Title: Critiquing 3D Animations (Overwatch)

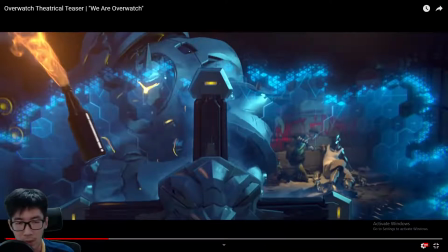(24:42)
In this context, no, I'll explain the flinch earlier first.
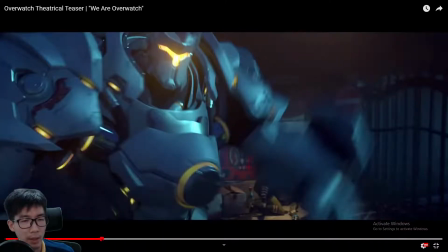(24:49)
Okay, the flinch. Why do I say that an earlier flinch can be animated?
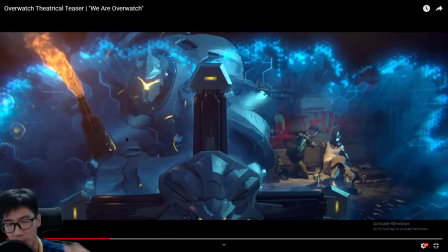(24:53)
Is because the kid would have seen a Molotov cocktail being thrown, and he or she is like, whoa, what the hell, Molotov cocktail. But the thing is, Reinhardt is between the kid and the Molotov cocktail,
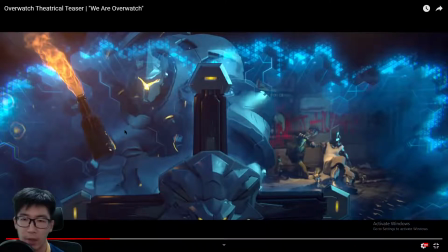(25:08)
so the Molotov cocktail might not have been visible to the kid, so the kid wouldn't have been able to react to and in turn flinch against the Molotov cocktail thrown in that direction.
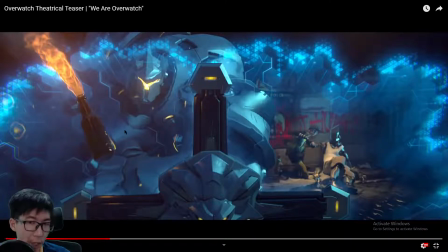(25:25)
So what the flinch is in reaction to is Reinhardt's sudden movement and deploying of the shield.
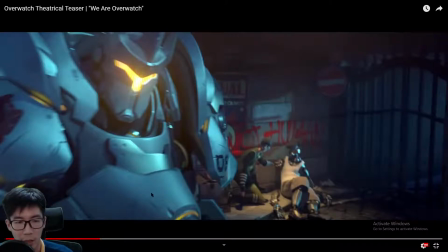(25:37)
Yeah, you see when he completes that smash, the stand of the shield, that's when the kid really flinched.
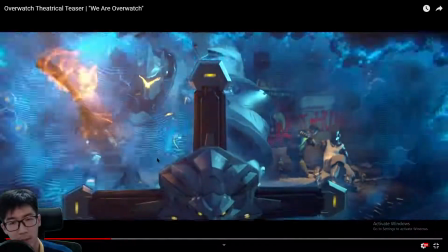(25:45)
Bam.
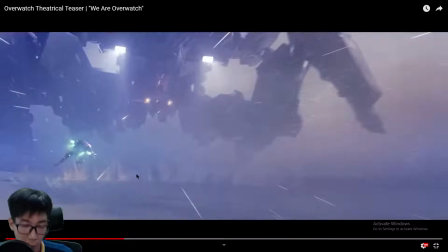(25:48)
So yeah, both methods have their arguments, but I think what is done here is the more logical, correct one. It makes more sense here.
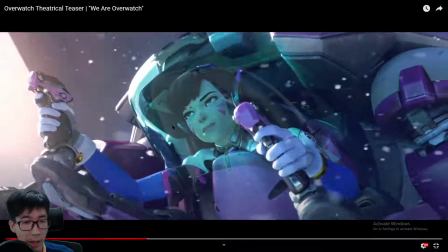(26:02)
So Diva, you see a hand still moving. That's good.
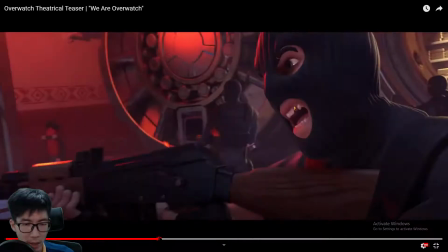(26:06)
In this scene here, I think there's too little recoil in the rifle.
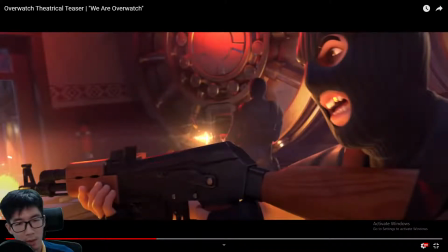(26:14)
It looks like a AK. Just way too little, I think.
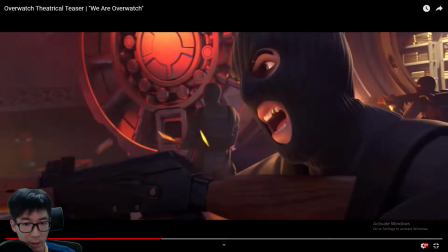(26:24)
I mean, it's forgivable if it's the background characters. Like, you see them shooting, but you don't see them having recoil.
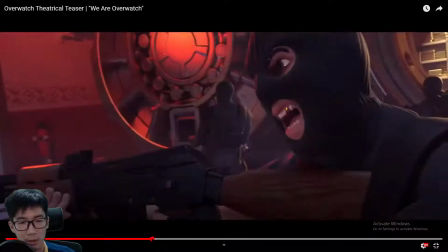(26:33)
But this guy, in the foreground, you don't see a lot of recoil.
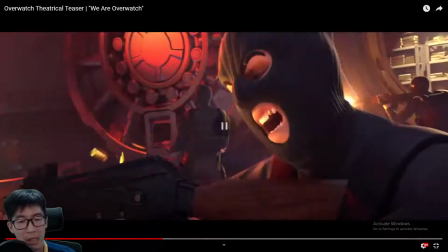(26:40)
A little.
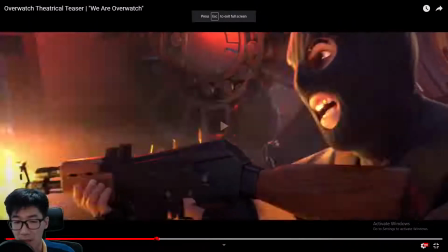(26:41)
And I would even, like, I can say maybe that's due to optical illusion from the lighting and shadows.
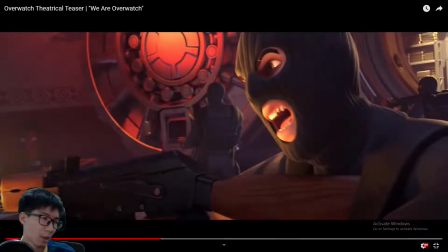(26:49)
But I do see a little bit of movement, but what I prefer is just a little bit more recoil movement. It's just it's gonna make it more believable.
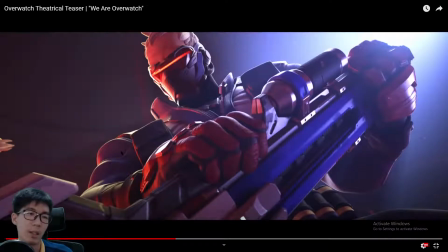(27:04)
So this is a little bit of telling without showing. You know, Soldier smashed the guy with his rifle, the butt of his rifle, but there's actually a little bit of telling here.
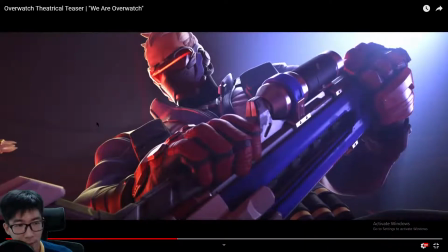(27:17)
Notice on the left, there's a tooth.
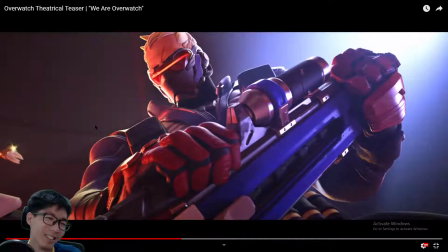And really, oh yeah. Okay, yeah. For some reason, I thought this is the tooth. That's the root.
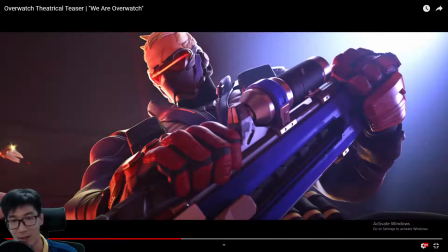(27:37)
Yeah, I was like kind of freaked out. Like, who has teeth like that? And I want to comment that Soldier's voice is way different from what I know.
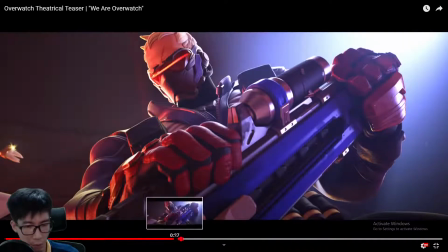(27:52)
There's a lot of space in his voice if you can hear it. Like, if you watch it yourself, I don't think you can hear it now that I've dropped the volume.
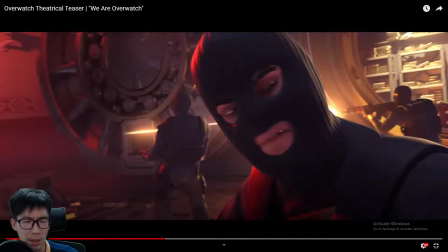(28:00)
But if you watch it, there's a lot of space in his voice.
We are justice.
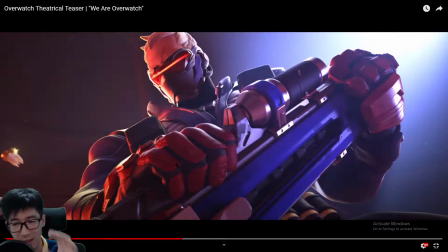(28:07)
It's almost like he sounds like Zenyatta.
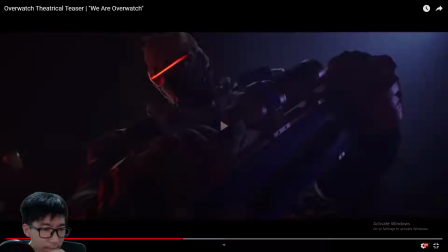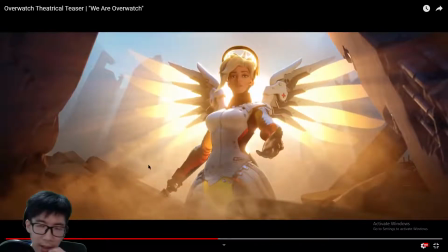(28:15)
Yeah, good depiction of the kid in a less than ideal situation, dirty, tired.
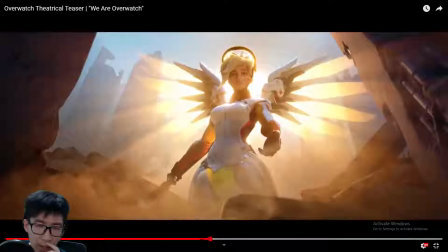(28:23)
Compassion. But actually, over here, I think the Mercy
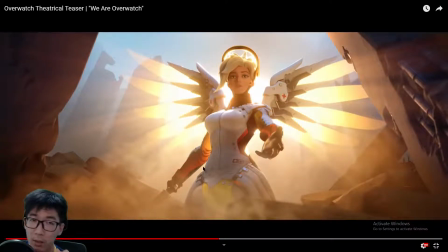(28:31)
appearance can be a little bit better done, where there's more dramatic effect. Her landing can be intensified here.